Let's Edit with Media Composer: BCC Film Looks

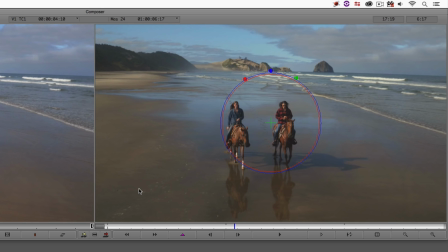245s
It actually gives the sand a little bit more of that color, that brownish grayish color that I think the sand should look like. All right. Now, the next effect we're going to go to is a levels effect. Now, I love using levels because it's something that I use across Photoshop.
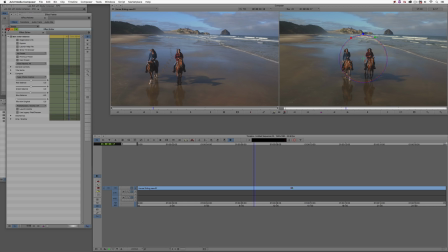258s
I use it across After Effects, and we have the ability to use it with another BCC effect.
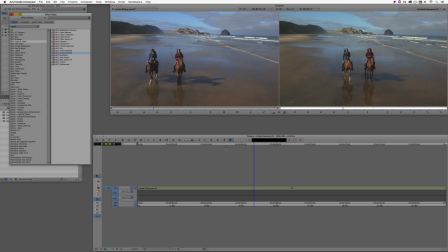264s
And you'll see it right here, BCC Levels Gamma. I'm going to hold Option or Alt so that we can stack these effects on top of each other.
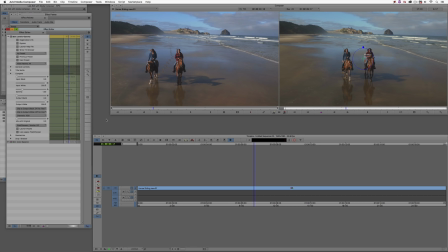271s
Again, we're just going to head back to effects mode. And what I normally like to do first is adjust the mids of this shot. So I'm just going to grab the gamma. Just drag it up, let's say to about there. Now, once I have the mids lifted right up, I'm going to crush the blacks down. Let's take the blacks, let's just crush them down. That's looking pretty good.
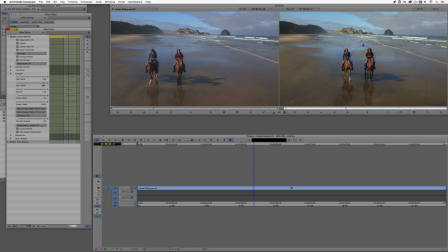290s
And then we're just going to bring our whites just up a little bit. Now, again, bypass is going to be our parameter of choice here.
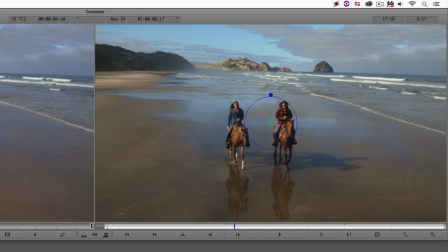298s
Let's just bypass to the before and the after, you'll see just how much more vibrant everything is. It just seems to stand out much more than it did before. All right, now I did say that we wanted to give it that gritty,
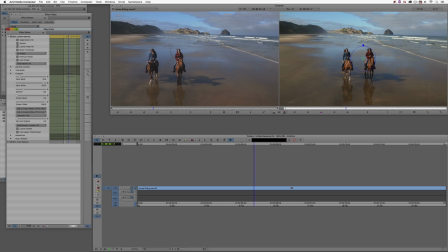311s
organic film feel, you know, obviously of shooting on film, but this was, in a lot of cases, looking like it was shot on video.
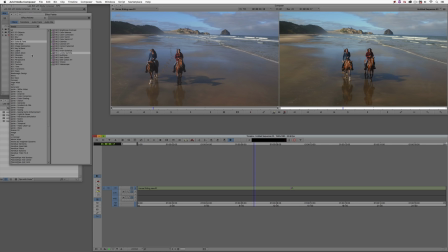319s
So what I'm going to do now is I'm going to head to the category that specializes in everything film inside of BCC, and that is the BCC film style category. And we're going to be using the film grain effect.
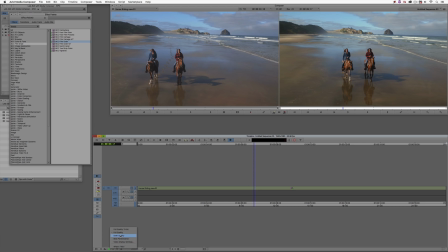331s
Now, something that I do want to point out, what I'm going to do is I'm just going to change my quality down to draft quality, because this is a way that many editors prefer to work. But there can be some things that are a little bit deceiving when you're working inside of draft quality, especially with an effect like film grain.
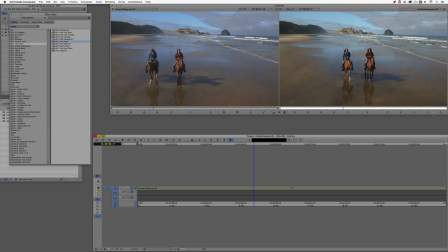347s
What we're going to do is we're going to just zoom in a little bit on our canvas here. I'm just going to move our
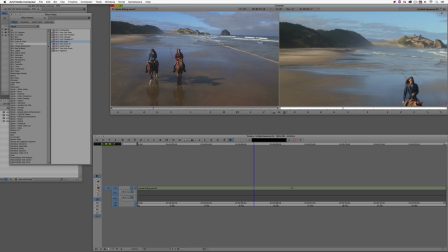354s
window over here just so that I can see the beach and the horizon here. Now I'm going to take BCC film grain, again, option or alt, so we can stack these effects. And once I let it go, you're going to notice that a lot of grain has been introduced.
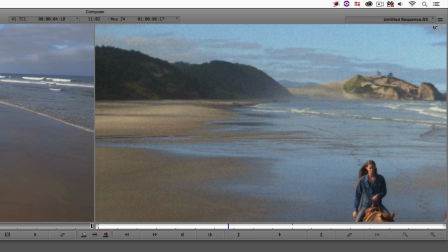366s
And what happens at this point is that editors step into effects mode and they start trying to adjust all the parameters to try to get the least amount of grain but still make it noticeable on your shot. One thing that's exceptionally important to keep in mind, especially if you're doing effects work inside a Media Composer,
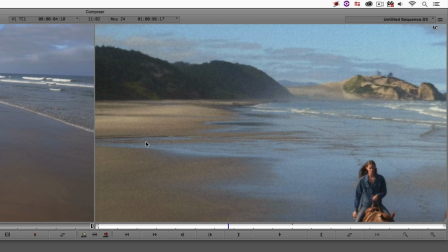381s
is you're going to want to make sure that your quality is always set to the best quality. It doesn't need to be 10-bit, but you definitely want it to be on the best quality. Let me show you why. And this is actually why I wanted to show it to you with BCC film grain, because you're not getting the exact effect that you might think that you're getting.
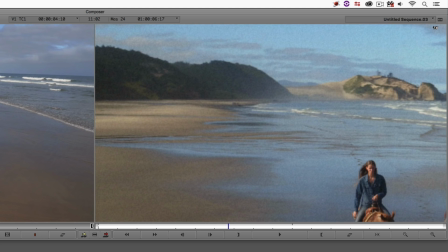397s
Watch this. When I come down and I switch the quality from draft to best quality, now take a look at that grain.
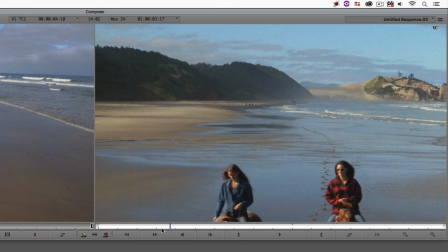405s
That grain looks a lot more like we think that it should look, like grain.
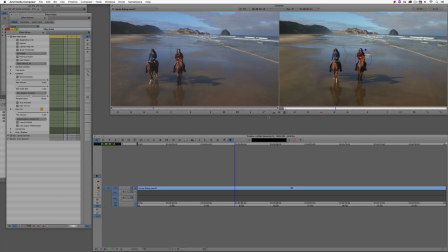411s
Now, of course, at any point, we can simply step in and we can come in and adjust the amount of grain that we want. I have it set to monochromatic because I don't want any more color introduced into this shot. We just want to go with that organic feel.
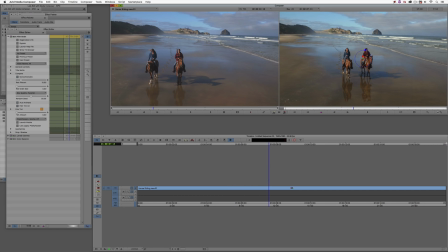425s
And it's a little bit hard to see again on the canvas when I have it zoomed back, but as soon as I zoom in, you'll see it even here in the water, just how much more organic it makes this feel by adding that grain to this shot.
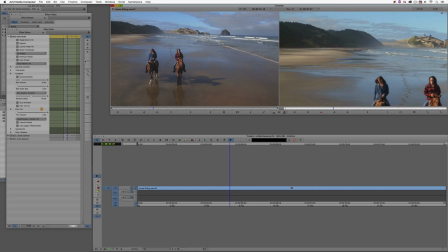439s
Okay. Now the last thing I'm going to do is, again, in the same category that we were just in, I'm going to add a vignette to this shot.
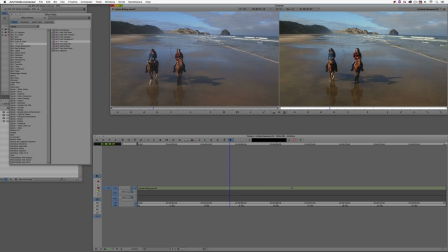447s
Now a lot of people think that vignettes need to be something that stand out a lot, and they don't need to do that at all. In a lot of cases, again, you'll see all these changes that we're making are very subtle changes that once they're added all together create our powerful end result. So I'm going to head to BCC's vignette effect. We're going to take it again, option alt drag onto the top here.
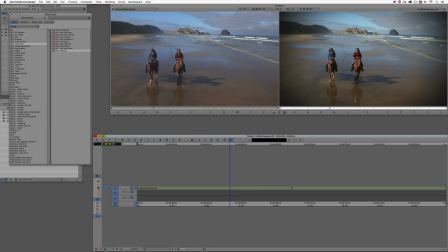466s
Now for me, this is way too much. We just want to back off on this again to make it very subtle.
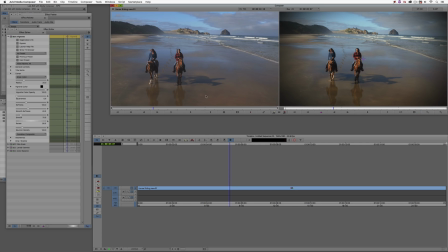471s
I'm just going to zoom back after I step into effects mode here. And what we want to do is we want to adjust the radius. The radius we don't want to be too much. Let's put it up somewhere around 33, I think.
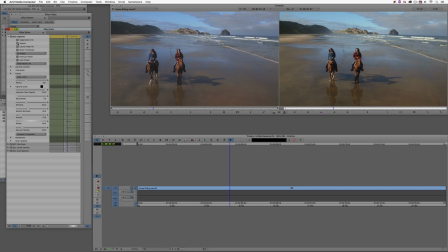482s
That's pretty good. Again, let's bypass. There we go. Okay. And I'm going to come down now and we're going to adjust the softness out. Now, if at any point, I did talk about presets and the FX browser.